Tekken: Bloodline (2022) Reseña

A mí los primeros dos episodios de esta serie, y luego en el tercero noté esto.
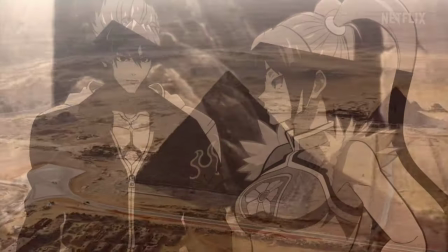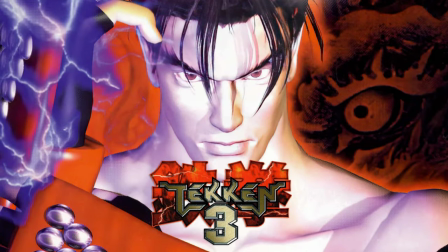15s
Tekken Bloodline es un anime basado en el videojuego de 1997 Tekken 3 de Bandai Namco.
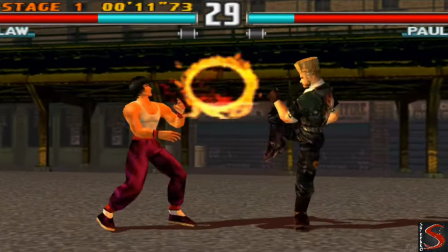22s
Este es uno de los juegos que en mi infancia le di paleta. Desbloqueé a todos los personajes menos a Dr. B porque nunca pude pasar Tekken Force.
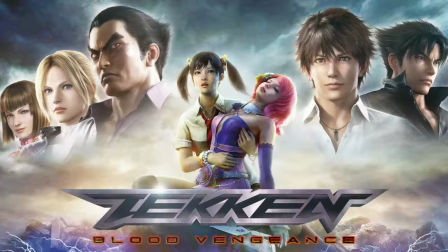29s
Además vi la película Life Action de Tekken 2009 y la horrible animación CGI Tekken Blood Vengeance 2011.
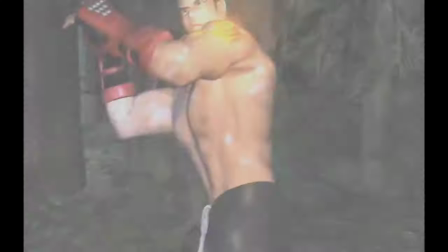34s
En otras palabras, estoy bien familiarizado con la historia de Jin Kasama.
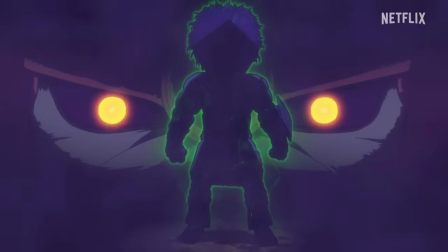39s
Como dije en el intro, amé los primeros dos episodios en los cuales se presentan la relación entre madre e hijo de Jun y Jin Kasama,
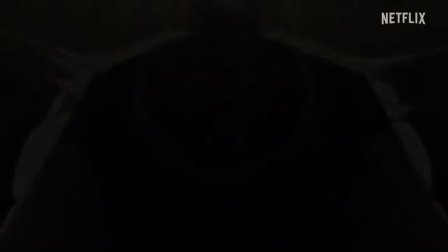46s
lo que ella le enseñó y cómo estas enseñanzas se mantienen en constante lucha ideológica con las de su abuelo.
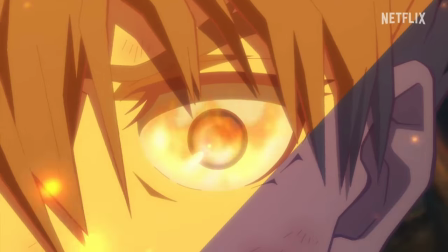52s
Pero el highlight del primer episodio es la pelea con el ogro. Estuvo en la madre.
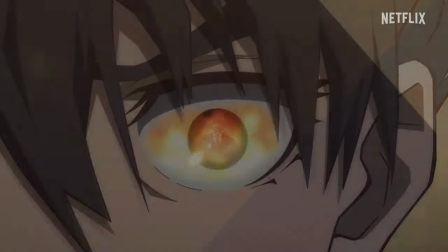57s
Luego en el episodio 2 tenemos el entrenamiento de Jin de varios años con su abuelo, el poderoso y cruel Heihashi Mishima.
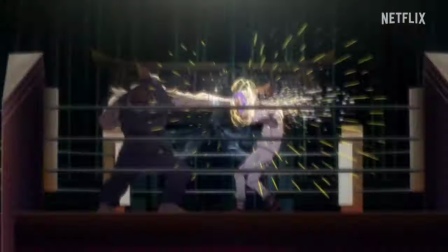64s
Aquí tenemos la oportunidad de ver a otros personajes,
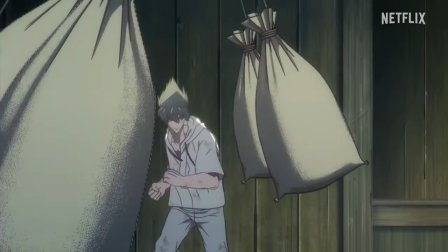67s
que me hubiese gustado tuviesen una mayor exposición antes de llegar al torneo del King of Iron Fist.
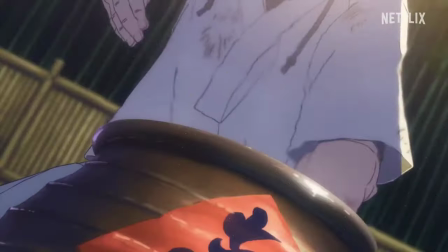74s
No, ese no. La animación en cuanto a sus movimientos y cinematografía en las escenas de acción está bien diseñada.
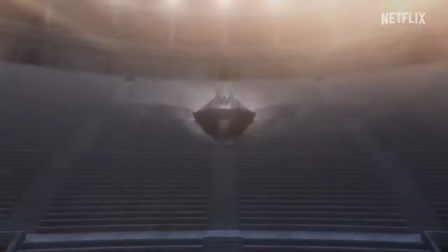81s
No es nada wow como Arcane, pero es mejor que la animación de Castlevania por lo menos en sus primeras dos temporadas.
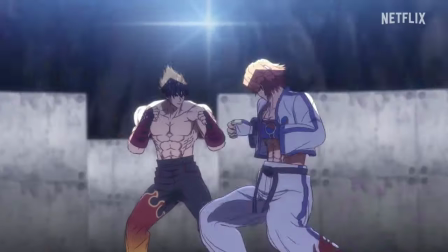87s
La fidelidad del diseño de los personajes con el estilo de pelea que imita los combos del juego, efectos incluidos,
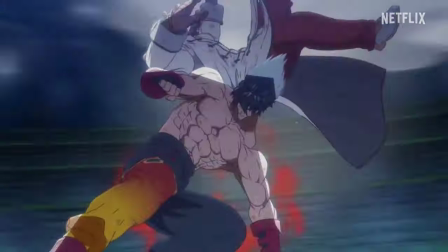94s
fue un gran detalle que va a satisfacer a los fanáticos La historia adapta de manera decente el tercer juego,
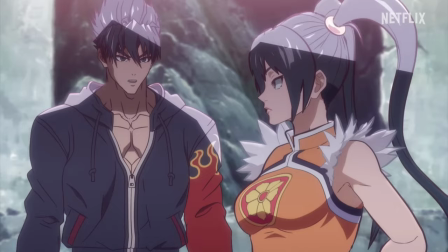100s
pero pudo ser mejor Por ejemplo,
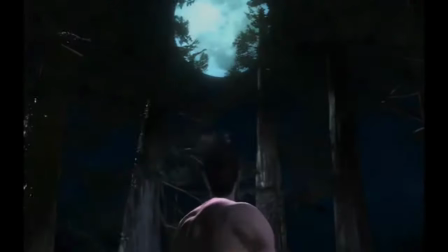102s
canónicamente el tatuaje tribal de Jin sale al ser poseído por primera vez a los 15 años En esta historia simplemente lo tiene cuando empieza el torneo Les confieso,
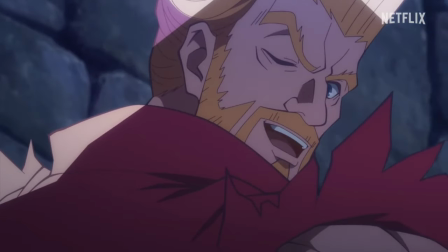111s
por alguna razón comencé a ver la serie en inglés y a mitad del primer episodio tuve que cambiarla a japonés y se escucha mucho mejor.
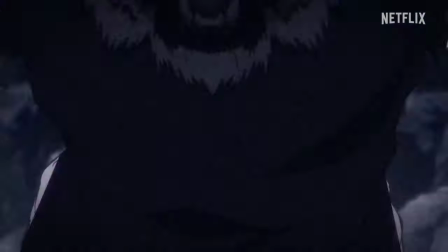119s
Y luego llegamos al tercer episodio y noté algo, la sombra en forma de triángulo en todo momento.
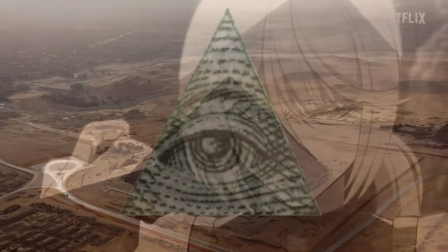126s
Esta decisión me perturbó tanto que tuve que volver al segundo episodio y eventualmente al primero para ver si la tenían, y la tienen.
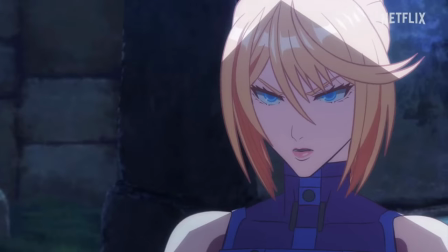133s
El problema es que una vez la notas es imposible dejar de mirarla, no añade nada a la animación,
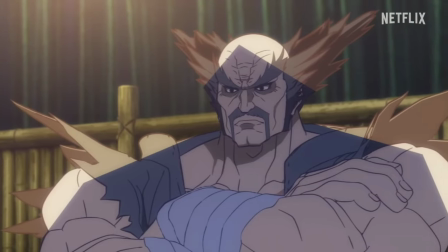138s
en todo caso le resta, no hace sentido con la iluminación, es una mala decisión en la dirección artística,
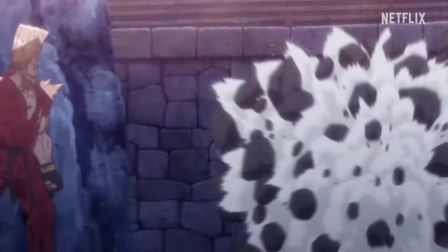144s
Se ve horrible y solo es ruido visual Y luego está el diseño del personaje de Nina Williams What the fuck Los demás personajes
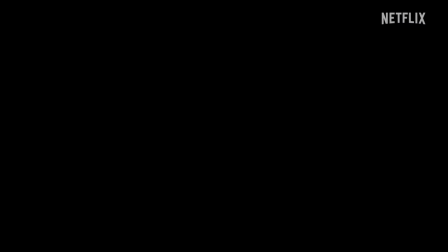151s
son decentes Pero solo vemos unos cuantos Y a pesar de gustarme los personajes escogidos Esto pudo ser mucho mejor Por ejemplo,
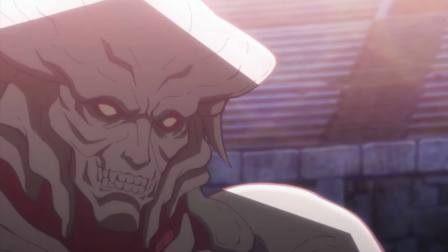158s
Yoshimitsu cuando lo presentaron me emocioné Pero solo sale en una imagen para dejarnos saber que perdió Además,
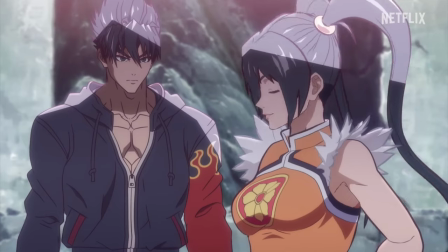165s
Nina Williams perdió contra Xiao Yu En serio También perdieron la oportunidad de tener más
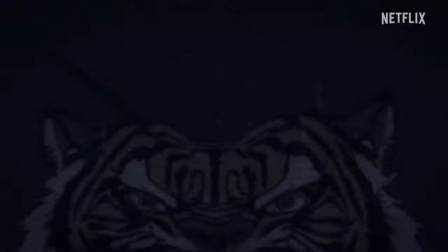170s
referencias a Kazuya Ya que solo sale en unos flashbacks Y pensaba que iba a salir en una escena post créditos Pero
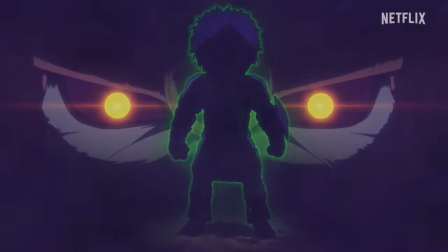176s
no, nada que ver En fin, Tekken Bloodline fue una adaptación que comenzó decente Pero tiene decisiones tan descabelladas y absurdas
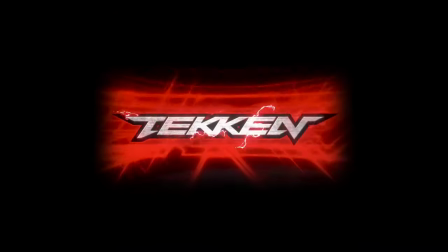183s
Que manchan la experiencia de manera irremediable Y es por eso que entre lo bueno,
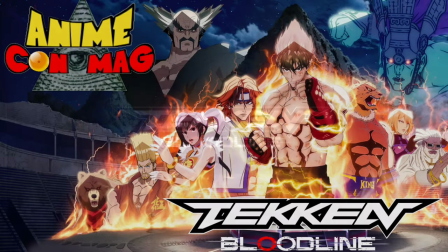188s
lo malo y lo ok Le voy a dar una...
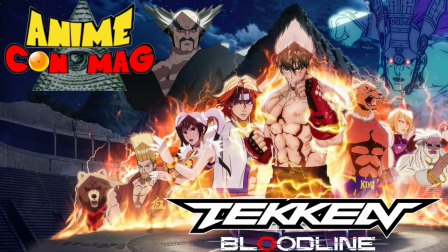191s
C Pero, esa es solamente mi opinión Ahora déjame saber la tuya en la sección de comentarios Como siempre,
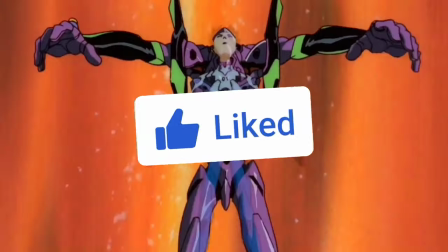198s
si te gustó este video Dale like y compártelo Si quieres que hable de otro anime También comentalo
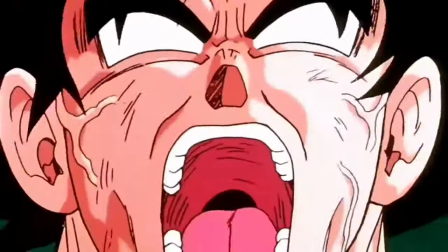203s
en las secciones de comentarios Este fue Mac de CinePR Y esto fue Anime con Mac